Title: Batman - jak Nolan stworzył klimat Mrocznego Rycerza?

Good evening, ladies and gentlemen.
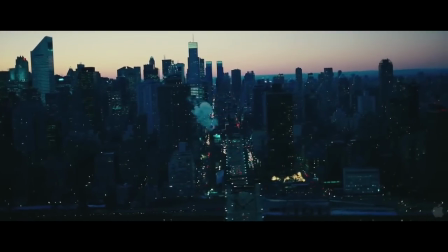Nolan i Batman. To połączenie okazało się wyśmienite i zaowocowało trzema rewelacyjnymi filmami z Mrocznym Rycerzem.
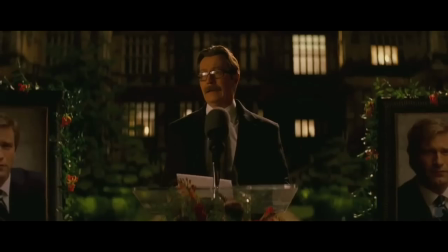Warto jednak zastanowić się, w jaki sposób Nolan oraz jego operator Wally Pfister osiągnęli taki efekt.
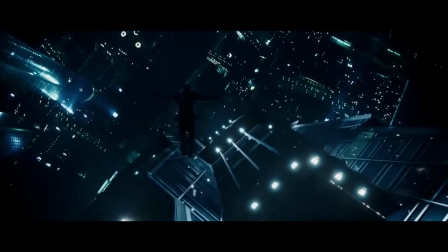Świetna gra aktorska to jedno, ale przez cały film praca kamery i sposób ukazania świata pomagają w przedstawieniu brutalnej rzeczywistości miasta Gotham.
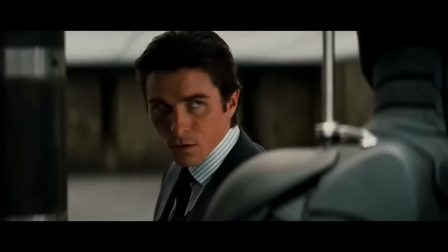W jaki sposób Nolanowi udało się osiągnąć tak sugestywny i głęboki klimat?
When Gotham is ashes.
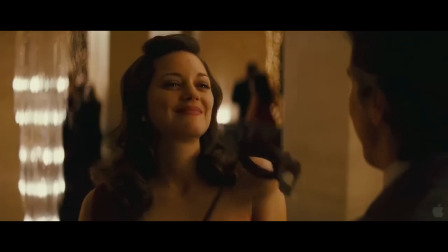You have my permission to die.
Aby do tego dojść, musimy przyjrzeć się kilku najważniejszym elementom.
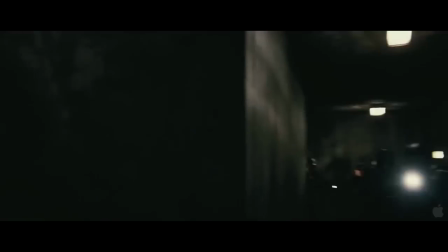Jak pokazywany jest świat, jak pokazywani są aktorzy, jak pokazywany jest Batman oraz wreszcie jak pokazywani są jego przeciwnicy.
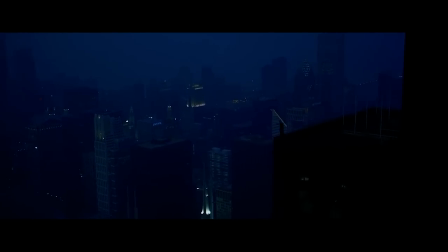Zacznijmy od świata, czyli Gotham. Nolan przez cały czas stara się akcentować, że akcja rozgrywa się w wielkim mieście pełnym wysokich wieżowców górujących nad aktorami.
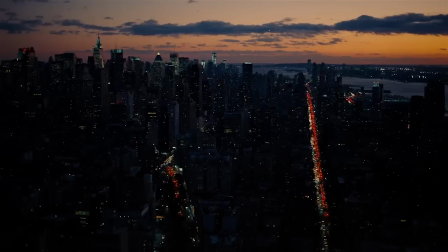We wszystkich filmach, a w szczególności w trzeciej części, mamy nagromadzenie ujęć ukazujących miasto z powietrza.
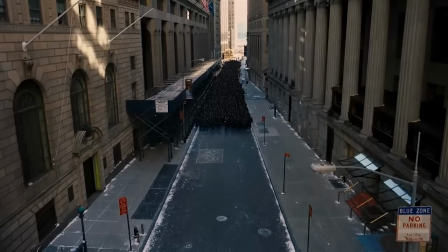Gdy aktorzy znajdują się na ulicach, praktycznie zawsze towarzyszą im wielkie budynki uchwycone w kadrze.
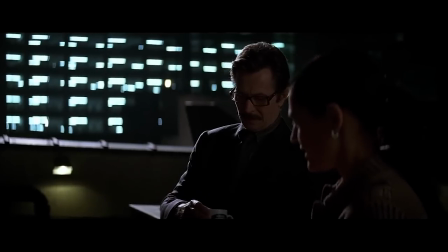Jeśli miałbym wybrać jedno ujęcie definiujące to, jak ukazywani są aktorzy wobec miejskiego molocha, to wybrałbym ten genialny kadr z Jokerem.
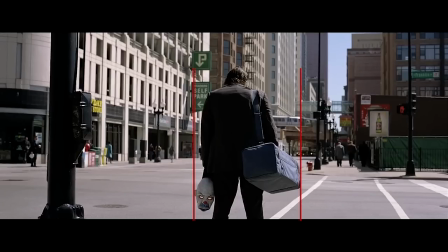Aktor znajduje się w samym centrum. Zwróćcie uwagę na nagromadzenie prostych, pionowych linii. Mamy Jokera, po lewej i prawej stronie kadr zamykają słupy sygnalizacji świetlnej, a przestrzeń obok aktora wypełniają strzeliste ściany wieżowców.
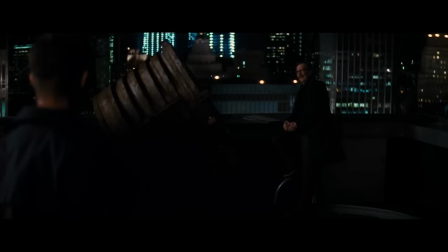Praktycznie cała kompozycja jest utrzymana w pionie. W scenach na dachu, przy znaku Batmana, miasto cały czas stanowi istotne tło.
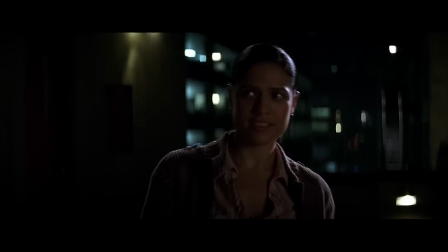Oświetlenie do tych scen było rozstawiane ponad tydzień. Wszystko po to, aby budynki były wyraźnie ukazane, a okna pełne życia.
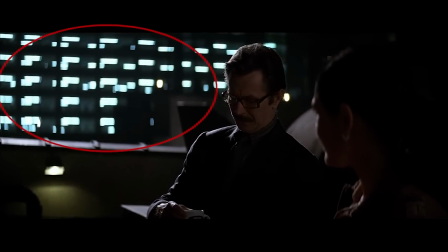Widzicie te wszystkie punkty? Ekipa w każdym mieszkaniu umieszczała zestawy lamp. Wszystko po to, aby tło żyło, abyśmy cały czas mieli przed oczami ogrom Gotham.
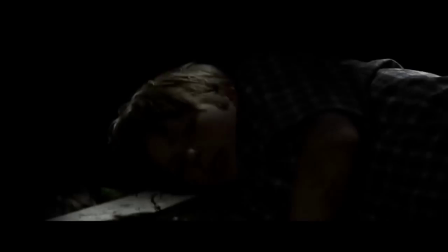Warto zwrócić uwagę na ogólny wizualny nastrój panujący w każdej części Batmana.
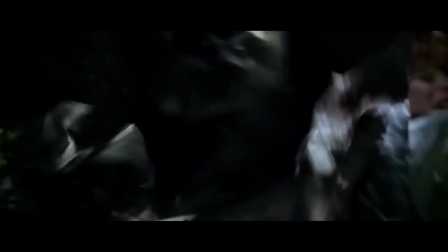W pierwszej dominują sceny kręcone w niskim kluczu, mroczne, ciemne, wypełnione cieniami.
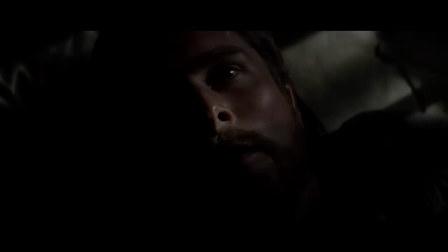W drugiej części popatrzcie na scenę przesłuchania. Tak jest oświetlona, gdy mamy w kadrze Gordona, a tak, gdy pojawia się Batman.
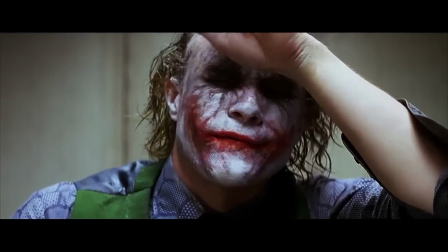Praktycznie cała druga część jest kręcona w wysokim kluczu. Wszystko widać wyraźnie, mamy dominację jasnych, czasami wręcz przeeksponowanych miejsc.
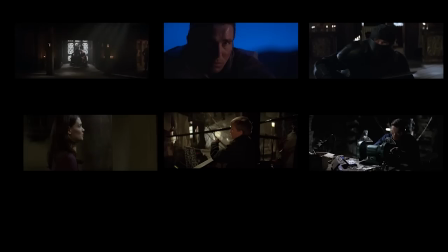Batman wygląda niczym czarny punkt na tle jaskrawego świata. Popatrzcie, tutaj mamy zestawienie kadrów z pierwszej części, a tutaj z drugiej.
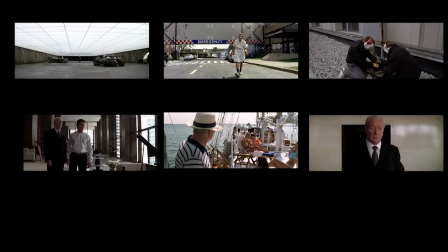Kompletnie inne podejście do prezentowania rzeczywistości. Przejdźmy do sposobu ukazania aktorów.
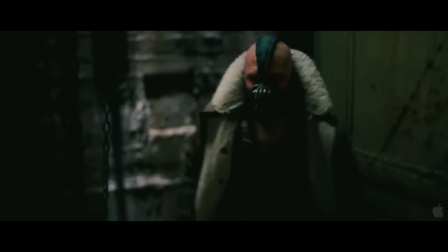U Nolana bohaterowie są najważniejsi. Są w centrum opowiadanej historii.
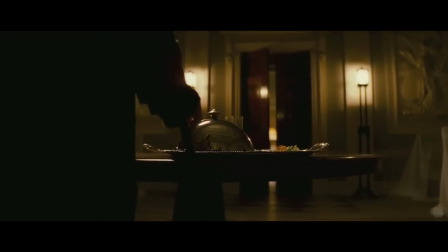To oni tak naprawdę budują klimat, oni tworzą scenariusz, to ich emocje przekazywane są widzom.
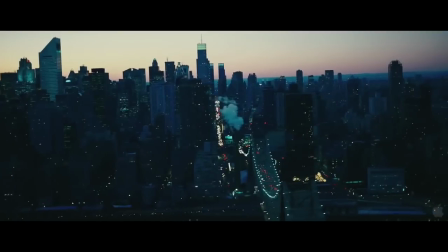Kamera u Nolana wręcz ubóstwia aktorów. Dosadnie i w przenośni.
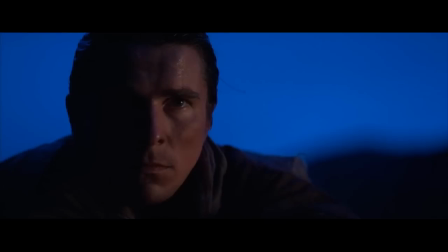Standardowa metoda pokazywania rozmawiających ze sobą aktorów, którą widzicie praktycznie w każdym filmie, to umieszczenie ich na kontrplanach po przeciwnych stronach kadru. Jest to związane m.in. z kierunkiem wzroku. Jeśli jeden aktor patrzy się z lewej strony na prawą, to drugi musi się patrzeć z prawej strony na lewo.
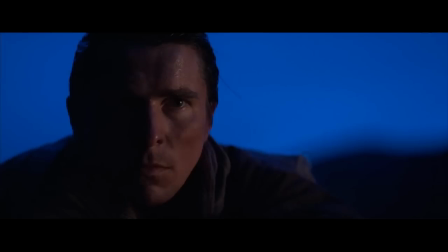W przeciwnym wypadku te dwa ujęcia się nie zmontują. Będziemy mieli wrażenie, że aktorzy nie utrzymują kontaktu wzrokowego. U Nolana oczywiście kontakt wzrokowy jest utrzymany, ale popatrzcie, gdzie w kadrze umieszczani są bohaterowie.
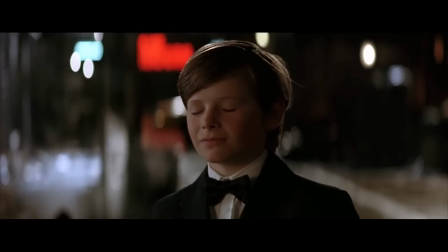Na środku. Aktorzy wypełniają centralną przestrzeń kadru, są najważniejsi.
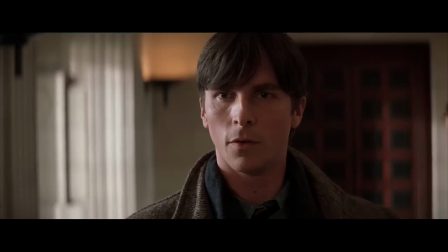Uwaga widza musi być w całości skoncentrowana na nich. Im ważniejsza postać, tym bardziej jest to widoczne.
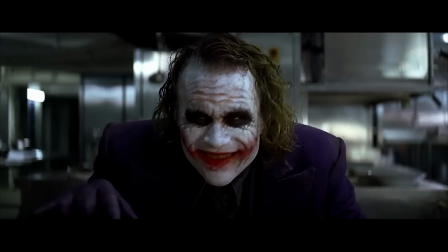Popatrzcie na przykład na Jokera. Całkowicie dominuje w kadrze. Rewelacyjna gra aktorska pochłania naszą uwagę, ale kamera w tym pomaga.
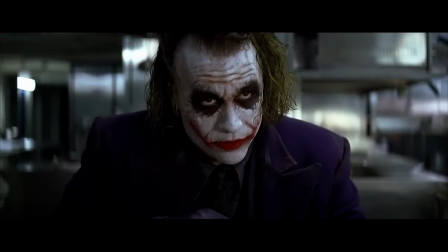Zwróćcie uwagę na kolejny element. Wolny najazd na twarz aktora.
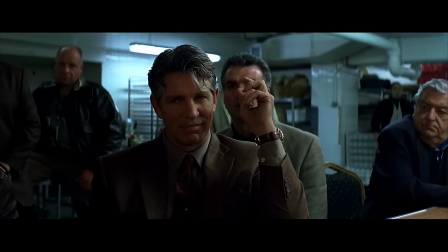Technika stosowana od lat nie jest kompletnie niczym nowym, ale u Nolana pojawia się nagminnie.
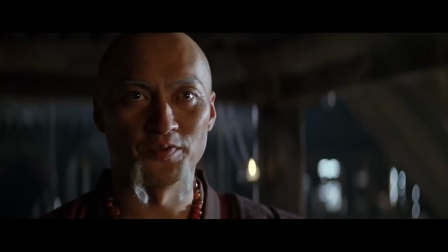Jeszcze bardziej wzmacnia napięcie i skupienie na pojedynczym aktorze. Wykorzystując najazd, Nolan świetnie buduje klimat.
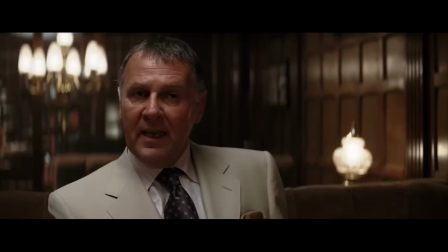Popatrzcie na tę scenę. Wayne rozmawia z Falconem. Atmosfera robi się coraz bardziej gęsta, przestępca grozi naszemu bohaterowi.
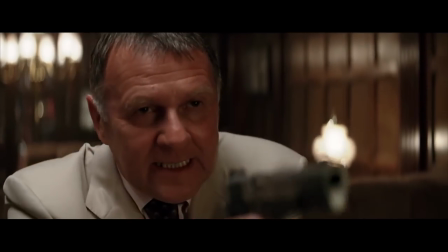Zaczyna być nerwowo, klimat coraz bardziej spięty, kamera coraz bliżej twarzy aktora, coraz bardziej zacieśnia kadr, aż do punktu kulminacyjnego, gdy...
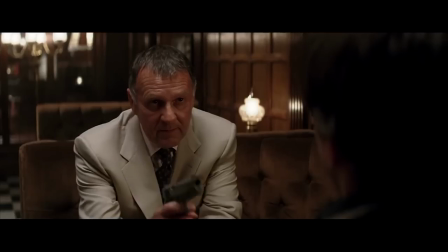Bang! Następuje rozluźnienie i oddech, również ukazany ruchem kamery.
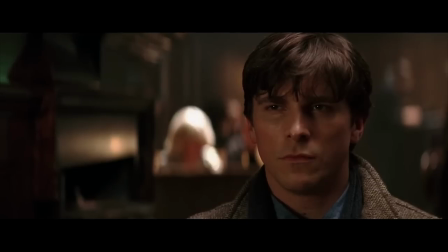Mamy szerszy kadr i większą przestrzeń. Jednak nie na długo, bo sytuacja szybko znowu robi się nieprzyjemna.
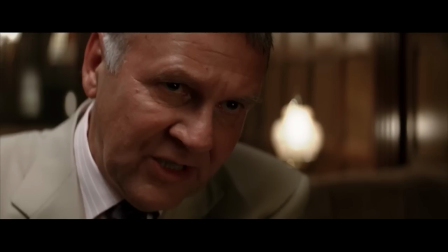Tak złoczyńca był prezentowany na początku, a tak na końcu. Kolejnym elementem koncentrującym naszą uwagę na aktorach jest nieostre tło.
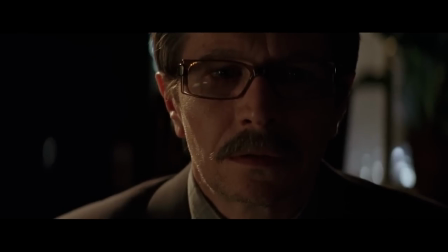Taki efekt możemy osiągnąć kręcąc z otwartą przysłoną kamery lub długimi obiektywami.
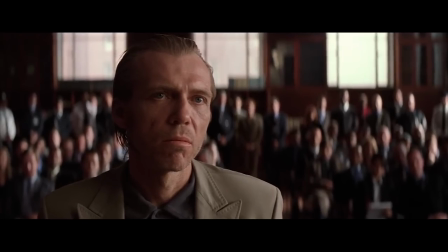Pozwala to oczywiście z jednej strony w całości związać widza z danym aktorem, ale też ciekawie ukazać konkretną sytuację.
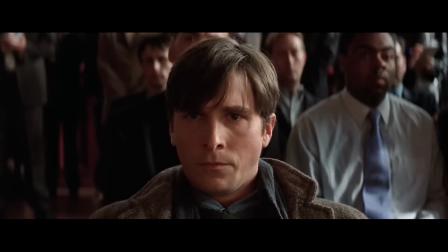Nolan często prezentuje z jednej strony aktora w ostrości na pierwszym planie, a w nieostrości na drugim planie osobną sytuację.
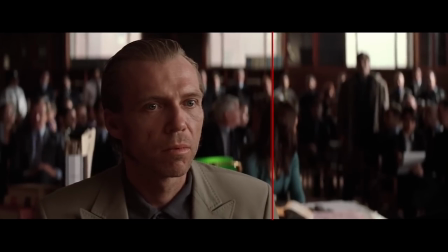Tutaj na przykład widzimy, jak w tle Wayne wstaje i wychodzi. W kontekście całej sceny ma to niesamowitą moc.
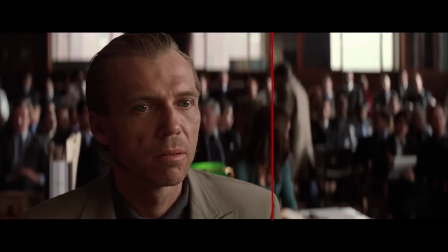Wyraźnie widzimy emocje na twarzy zabójcy rodziców Wayne'a, a z drugiej strony czujemy ogromny ciężar odchodzącego w nieostrości bohatera.
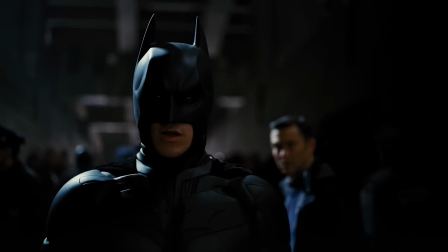Tutaj bardzo podobna sytuacja. Batman rozmawia z Blake'iem, który wydaje się mniej istotny.
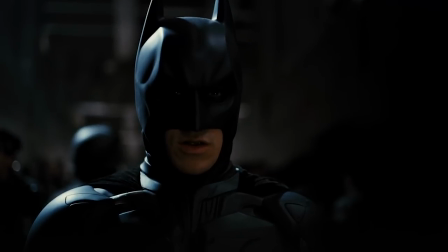Batman jest bardzo ważny w tej scenie, ale pomoc drugiego bohatera w ratowaniu Gotham jest nieoceniona. Przyjrzyjmy się teraz, jak przedstawiany jest Batman. W kontekście kompozycji i ruchu kamery bardzo podobnie do pozostałych aktorów, z jednym wyjątkiem.
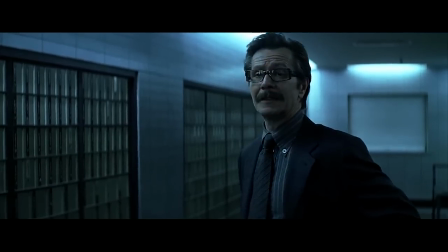Pomyślcie. Mamy człowieka w masce, całego czarnego. W jaki sposób pokazać jego grę aktorską, jego emocje?
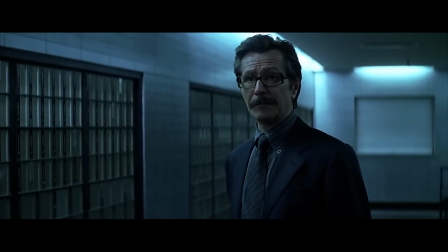Poza głębokim głosem. Odpowiedzią są oczy. Zwróćcie uwagę, że praktycznie w każdym ujęciu z Batmanem jego oczy się świecą.
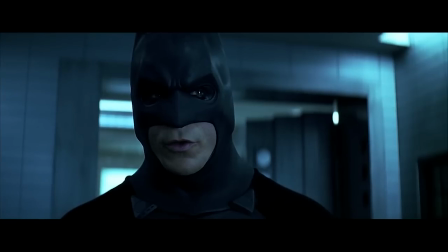Są niczym dwa jasne punkciki pośród czerni. Oczywiście to nie są soczewki, a odpowiednie światło skierowane tak, aby odbijało się w oczach aktora.
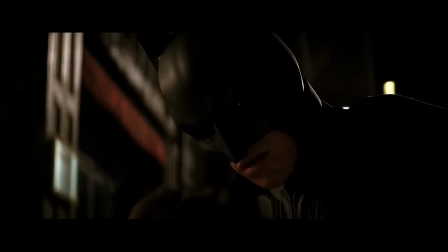Mówi się, że aktor najwięcej gra swoimi oczami. W przypadku Batmana jest to potraktowane bardzo dosadnie.
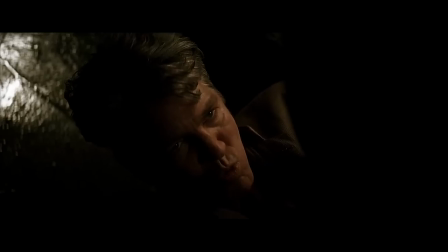Batman jest pokazywany bardzo szybko, w niemal urywany sposób. Większość scen z Mrocznym Rycerzem jest gwałtownie i dynamicznie cięta.
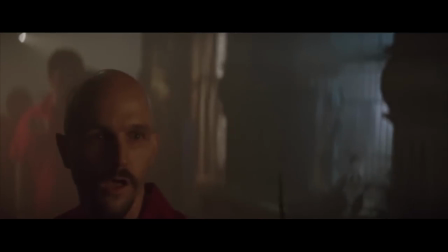Mamy do czynienia z nagłym, szybszym rytmem. Popatrzcie. Spokojnie, spokojnie i...
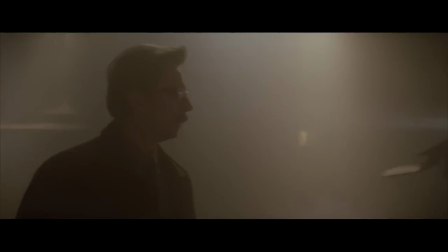Jak szybki refren uderzający w środku wolniejszej piosenki. W ten sposób akcentowana jest szybkość i siła Batmana.
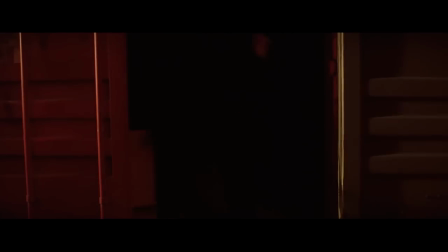Praktycznie zawsze mamy do czynienia ze scenami typu ofiara-łowca ukazanymi z perspektywy ofiary.
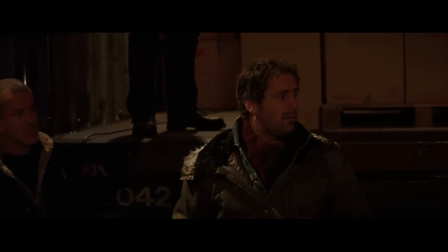Przyjrzyjmy się pierwszej walce Batmana z filmu Batman Początek. Po pierwsze, wiemy i widzimy tyle, co ofiary.
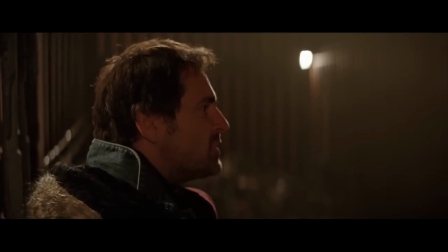Kamera ani razu nie pokazuje akcji z perspektywy Batmana. Po drugie, lokacja zdaje się pochłaniać bandytów, jest niemalże przytłaczająca.
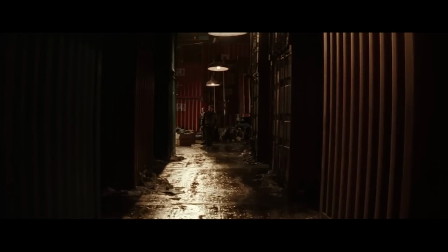Wąskie alejki i wysokie skrzynie blokują widok. Popatrzcie na ten kadr. Kompozycyjnie bardzo fajnie ustawiony aktor. Skrzynie po obu stronach tworzą linie prowadzące nasz wzrok do środka kadru. Użyty szeroki obiektyw wyolbrzymia ściany kontenerów.
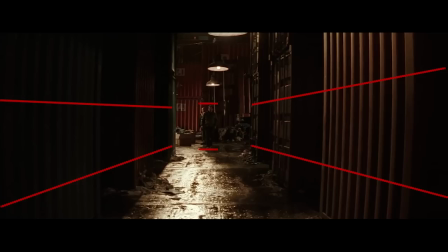Bandzior jest malutki, stłamszony w centralnej części kadru, niemalże wystawiony do odstrzału.
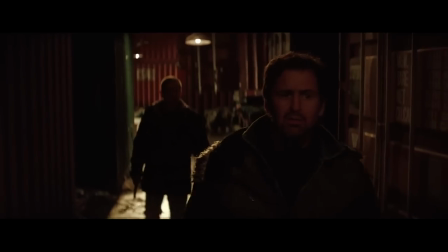Dzięki temu, że akcja cały czas pokazana jest z perspektywy bandytów, czujemy razem z nimi rosnące napięcie, niewiadomą, dezorientację i niebezpieczeństwo.
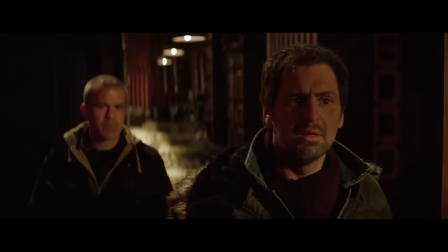Zwróćcie uwagę, że Batman praktycznie nie występuje w tej scenie, a mimo to czujemy go przez cały czas.
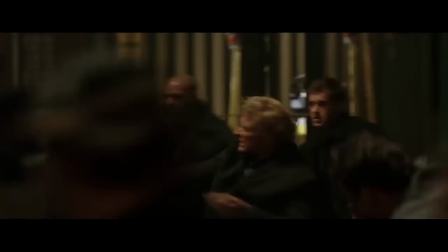Nawet gdy już pojawia się w kadrze, to scena jest ukazana tak, że niewiele widać. Całość prezentuje się niczym kręcące się w kółko nietoperza.
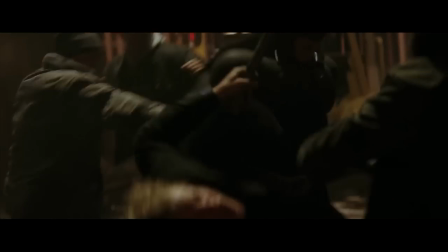Oczywiście w kolejnych częściach serii sceny z Batmanem są coraz dłuższe, ale rytmika montażu pozostaje bardzo podobna.
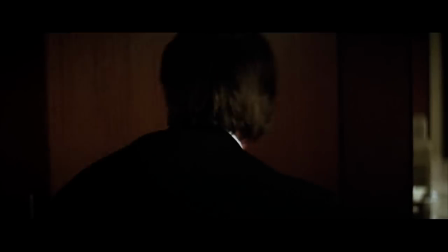We made it.
Na sam koniec spójrzcie, jak prezentowani są główni przeciwnicy Batmana.
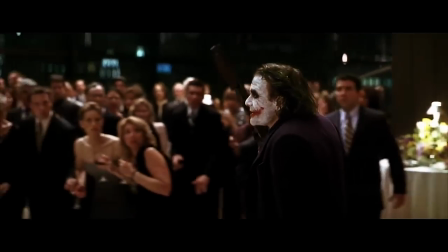Tak jak Mroczny Rycerz to szybkość, dynamiczny montaż, agresywny rytm, tak przeciwnikami Batmana Nolan się wręcz delektuje.
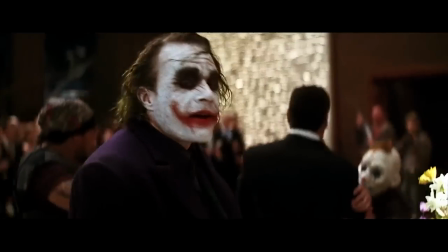Ujęcia są długie, przeciągnięte, wręcz płynące. Popatrzcie, scena ze strachem na wróble.
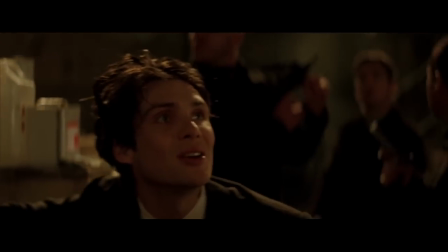Kamera płynie raz w jedną, raz w drugą stronę, cały czas utrzymując się na aktorze.
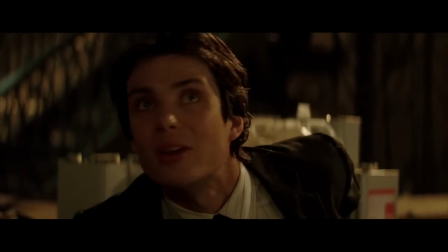Czasami nawet gdy słychać kogoś innego, to i tak w ostrości mamy tylko stracha na wróble.
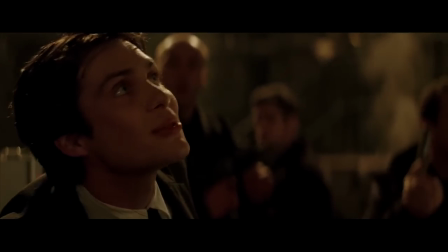Batman has a talent for disruption.
Słynna scena z Jokerem na przyjęciu.
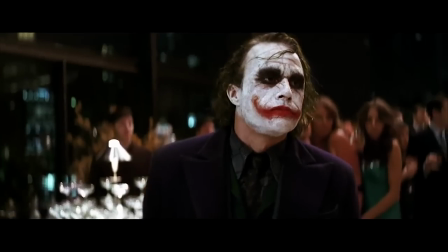Ponownie, kamera cały czas na długim ujęciu utrzymuje się przy aktorze. Cięcia są rzadko, co jeszcze bardziej wzmacnia chory charakter Jokera.